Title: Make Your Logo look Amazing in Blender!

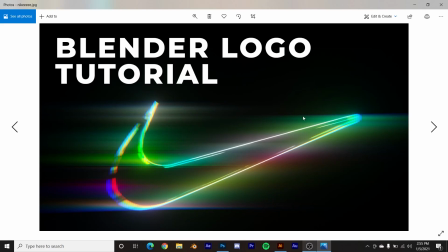How's it going, guys? So in today's tutorial, I'm going to show you how to take your logo and do this treatment to it to make it look really cool, really unique, and really special.
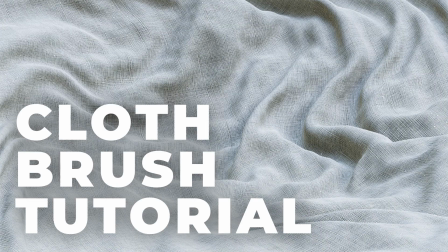But before that, I just released the cloth tutorial on my Patreon, as well as the beta for the Surface Imperfections pack.
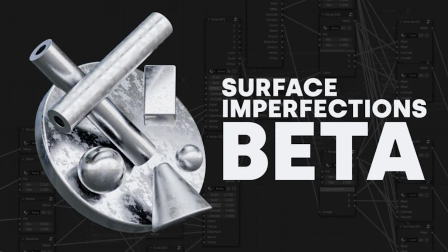You can check that out now before it gets an official launch.
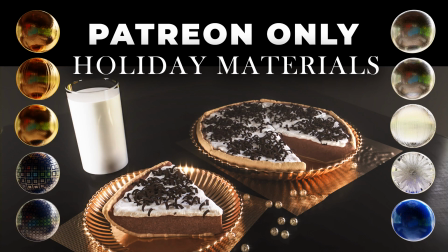I also have 10 new materials and a new scene file from Syncretic, so you can see the scene and get 10 amazing procedural materials on the Patreon. You get one live stream a month, 10 procedural materials, exclusive tutorials, project files from my different experiments, and I show you client work when I do different client work and things like that.
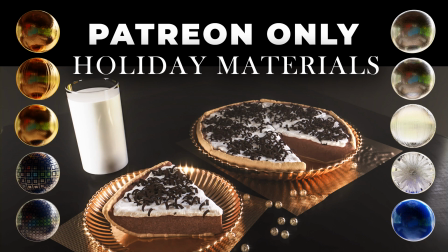You can all check that out in the description. Everything that I've released on there is currently available. You can get that.
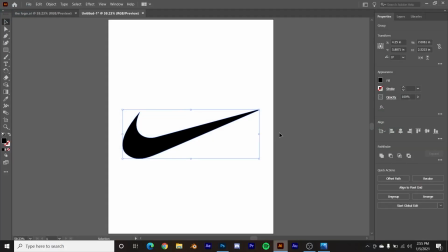Now let's get back in the tutorial. All right, so we're going to start out with your logo in its vector format. So for example, if you want to use a logo that already exists, something popular like Shell Oil or Apple or anything like that, you would Google, you know, Apple logo SVG.
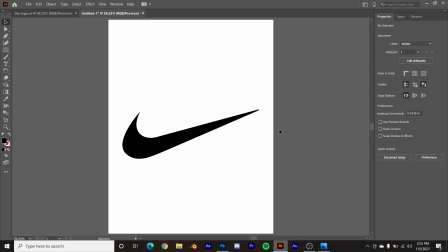It stands for scalable vector graphic, the SVG format is what Blender wants. It does not want a PNG. The PNG won't work. You need an SVG. But if you are in a vector-based program like Adobe Illustrator or any other software that's vector-based, I believe Inkscape may be the alternate to Adobe Illustrator.
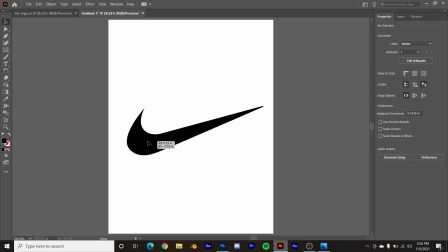Either way, if you do have the vector format of your logo, you can export out the SVG. You can file, export, and use the SVG. And so what I'm going to do is just take this guy and I'm going to export him as the SVG.
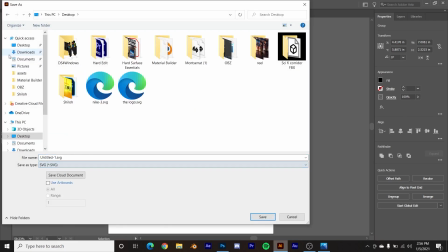So I'll go to save as SVG, go to desktop and I'll call this Nike, Nike three, and then we'll go save and I'll do that.
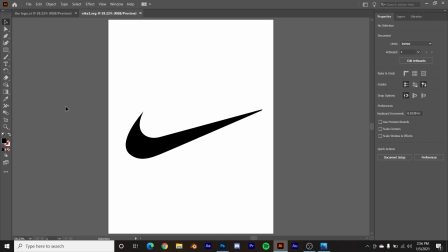So, you know, again, whatever vector program you're in, it'll have its own list of, you know, buttons to press to export it out. But again, SVG is what you want. Photoshop SVGs tend to not work in Blender. But yeah,
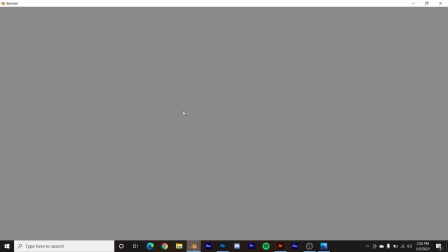so let's hop on over into blender and make this really cool treatment on your logo so I'm deleting everything here and we're gonna go to file import
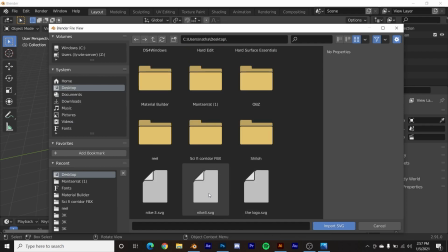SVG we'll go to the desktop here and I see logo 3 Nike 3 here and when it imports it's gonna be extremely small it's
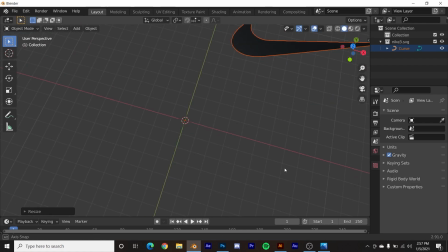gonna look like it didn't even import that's okay just scale it up and then one thing you want to do is fix the anchor point I'm gonna hit the tilde key it's right above the tab key for me and I'm gonna hit tab hit a and this is me fixing the anchor point the anchor points right there that little orange dot. So all we want to do is just center out the logo here in edit mode.
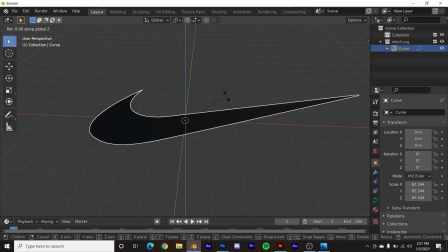Nothing too fancy. Now I'm going to hit RX 90. Oops. Now I'm going to hit RX 90. I want him to be facing this direction.
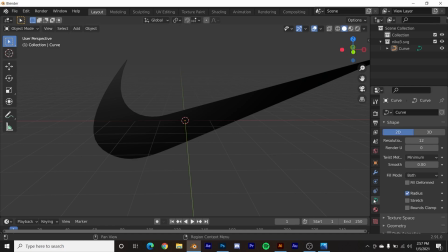And let's go ahead and go here to the curve settings, bring your resolution all the way up on these two dialogues.
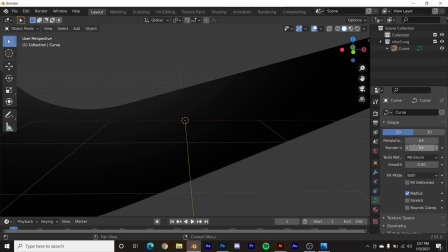So there's no low polyness to this.
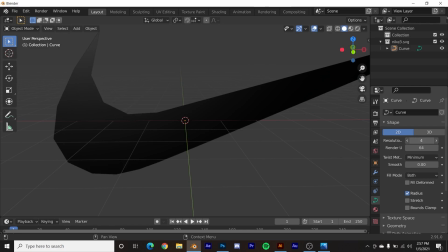See if you can bring that down to 11, you can make like a low poly Nike logo, which could be kind of cool depending on how you want to do that.
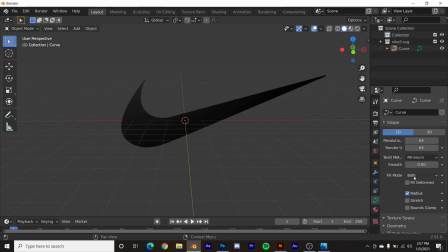But we want it to be perfectly smooth. All right, so now we want to go in and extrude him.
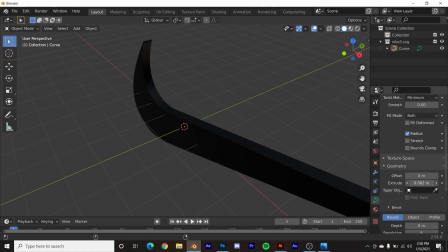So you'll click geometry here, almost said geography, and we're going to extrude him to be, you know, however thick you really want your logo to be. It's not going to matter too, too much once we start beveling it. But right around there for me is what I like.
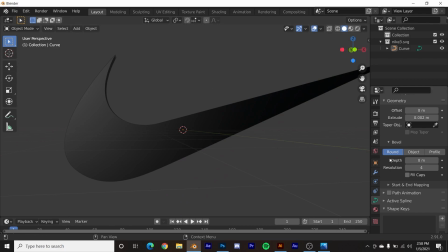Now the most important part of this is beveling your logo right here on depth. That's where you bevel it. And that's where it's going to catch you the edges that's really going to make this look cool.
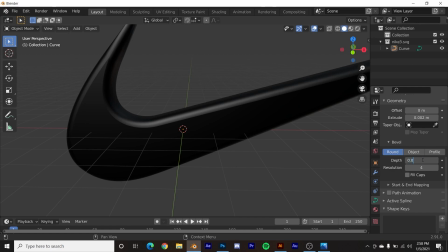So we're going to go here and bevel it say 0.002. And that looks pretty good.
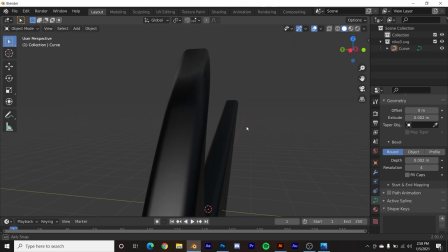Again, it is just kind of extruding the edge and kind of messing with the logo. That's okay. This is just the showing you how to do it. But again, we want these smooth edges so the light can catch it. We're gonna hit shift A, add a camera right here.
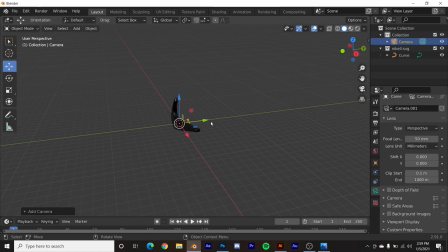And then I'll just drag him to be out there.
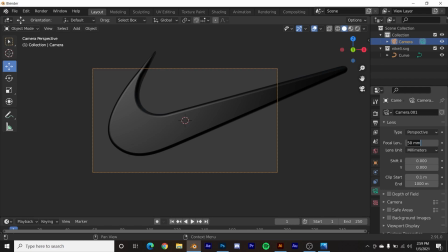And I want the focal length of the camera if you click on the camera the green camera I'm gonna make it a hundred I want it as flat as possible and then I'm gonna hit G middle click